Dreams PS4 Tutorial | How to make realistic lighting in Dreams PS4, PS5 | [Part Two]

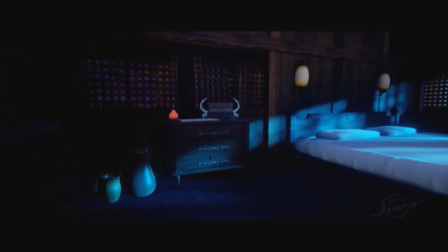(20:38)
I could have still go for this, by the way. I'm 100% agreeing with everyone saying like, hey, that looks way better.
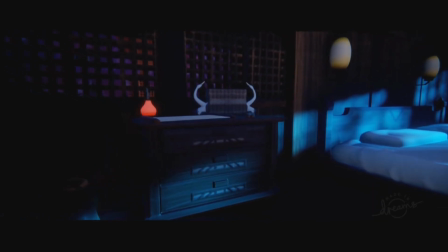(20:47)
But the focus point of the Carbonier is gone. And this was like an intern decision of myself.
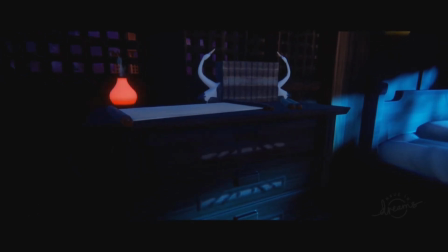(20:56)
Like, should I go for
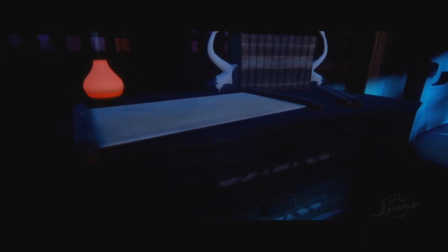(20:59)
like more of a realistic and not having the focus point on the Carbonier and the scrolls and the message,
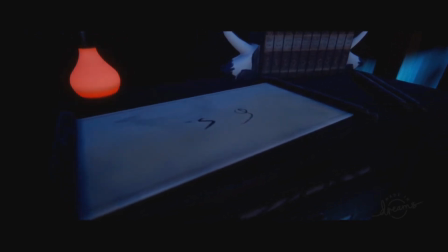(21:05)
or should I do a little bit slight more like lightning and maybe I could tweak it still here and there.
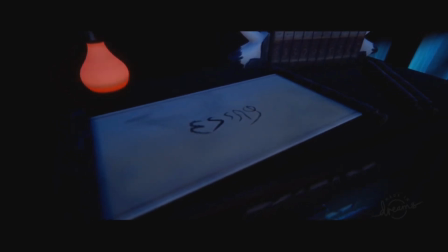(21:11)
I mean, it's always like things that will happen eventually anyway.
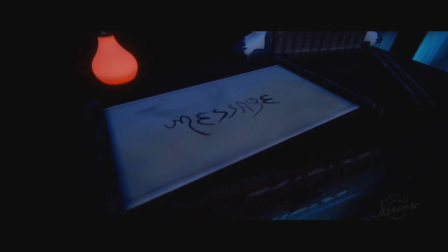(21:17)
But still, like, it didn't really give me the feel that I was like having the focus point on this one.
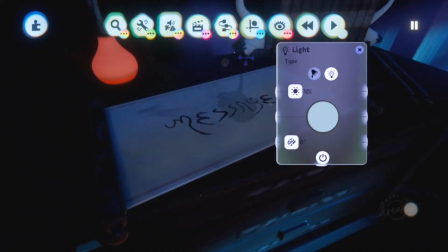(21:23)
So that is why I've used for what it is.
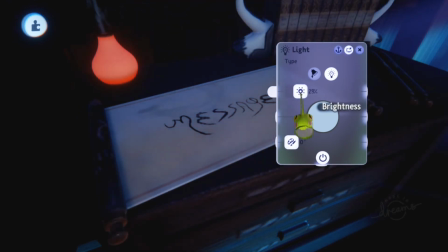(21:28)
We can of course like put it enough, like
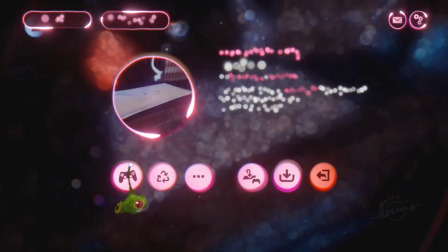(21:37)
35 could be as well. Let's see how that looks.
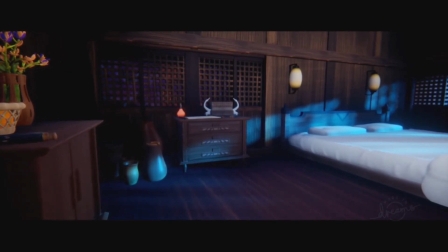(21:42)
I mean, looks not bad, I think.
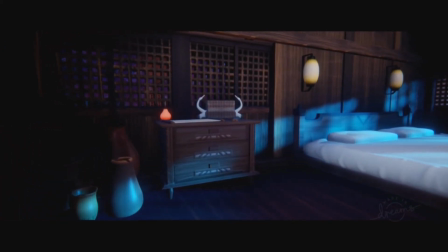(21:49)
We still have the focus point of the Carbonier. We still see what's going on in the environment.
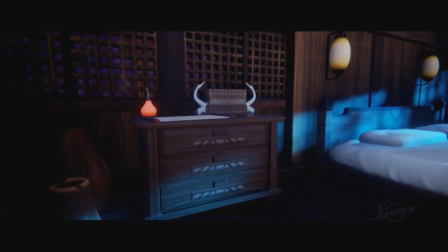(21:55)
We still see the bat. We still see the lights. We still see the lamps on the above the bat.
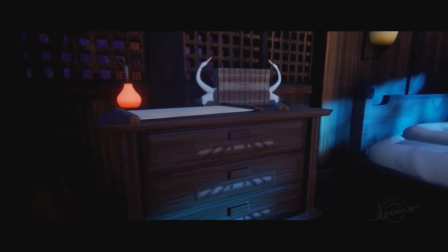(22:00)
We still see the books and the scroll. So, and I think maybe it was already a setting that I had.
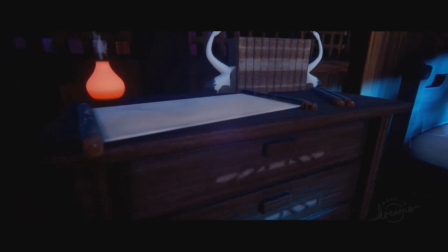(22:05)
I don't know. Maybe a little bit lighter. But this could still work, even though the scrolls are maybe too dark.
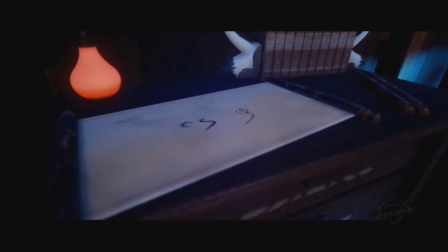(22:12)
I don't know. Like I think the scrolls are a little bit too dark. But this could be this could be a setting that I could have go for.
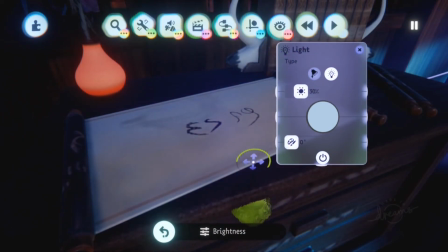(22:20)
Um, but what was my original setting? Let me go back a little bit.
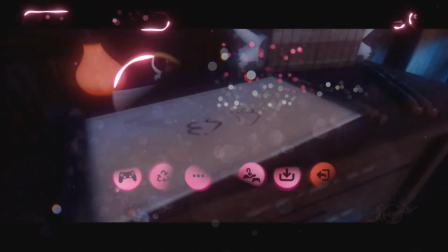(22:26)
Oh, just 50. Like 50 was my original focus point setting.
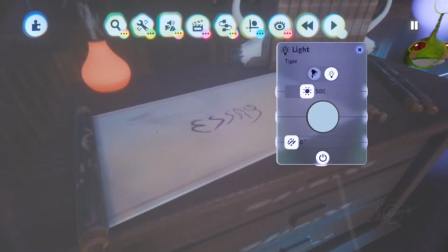(22:33)
The standard basically in Dreams, but I could have probably go for
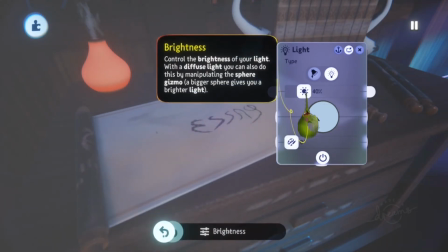(22:40)
35 or 40. Um, oh, um, having a little bit darker is okay.
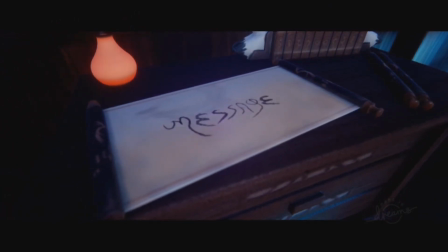(22:49)
I could have go for this if I have to be honest.
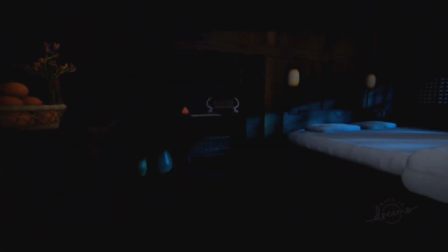(22:52)
But like, and this is why it's so important to have lightning in your scene.
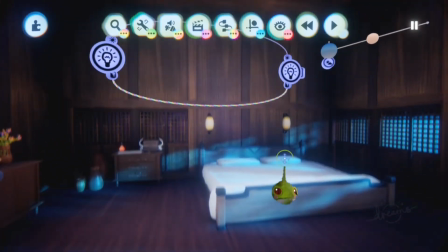(23:00)
Now, before I'm going to close this video, I really want to show you something else that we also used, and that is, of course, the great effects.
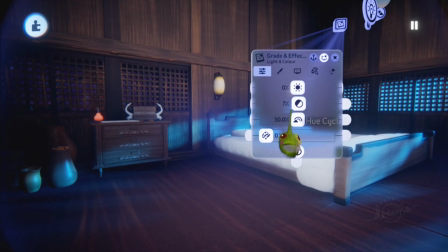(23:10)
Now, in the first video, my contrast was like 20%, right?
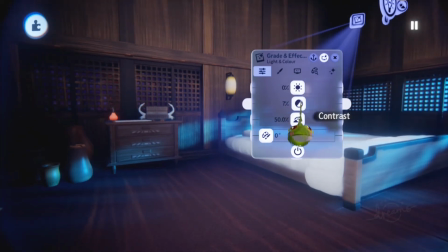(23:17)
Like 20%. And here I only have it 7%. And why is that if I put it on 20%?
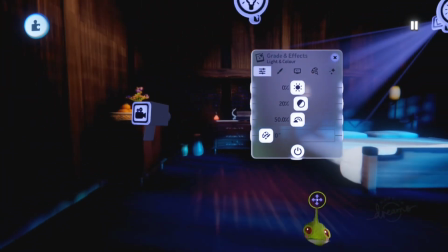(23:25)
I think you quite know the reason why.
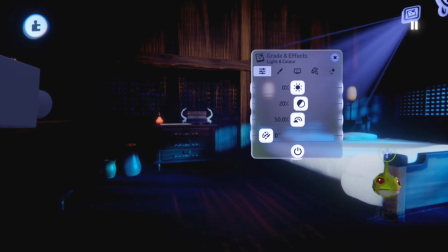(23:28)
It's because like nighttime doesn't need to have pitch black in the contrast. Like it's it needs the opposite basically. Like probably in my game,
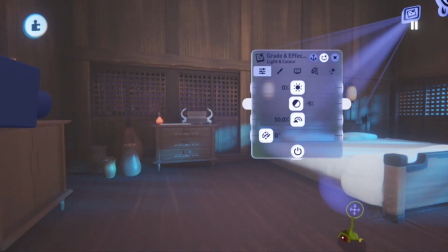(23:40)
I need to have an option for people to use this if people don't like that much of darkness. Some people doing that. I don't like it, but giving this option for people is maybe like yeah, we need that maybe.
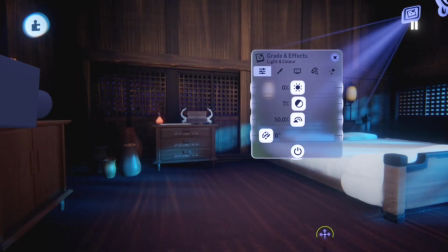(23:57)
But like 7% for me was the right amount of like the contrast between light and dark. So 7% more than enough. Brightness we don't need that to play around with.
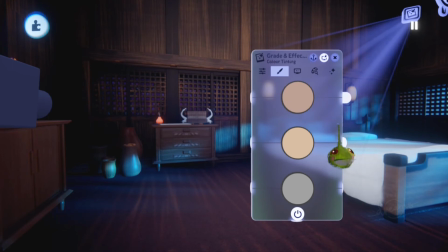(24:10)
And here I have here some settings. Now I could have go for, and that is something I, to be honest, a little bit forget to change. But to get a little bit more dark time feeling, I should have turned this to blue as well, because we need that reflection. And to be honest, I forgot about that. But that's like
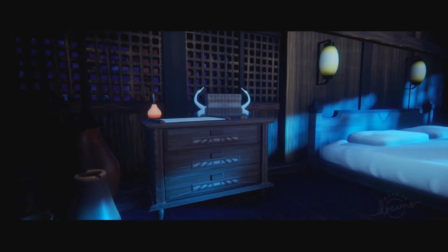(24:37)
the environment basically now doesn't have like anything like lit up or anything.
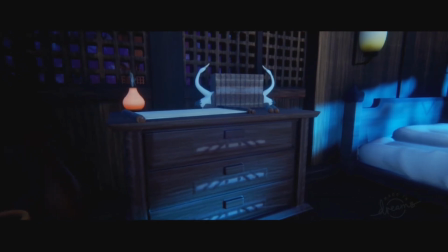(24:42)
So I think I will just like go back into the edit mode and do that, fix that part.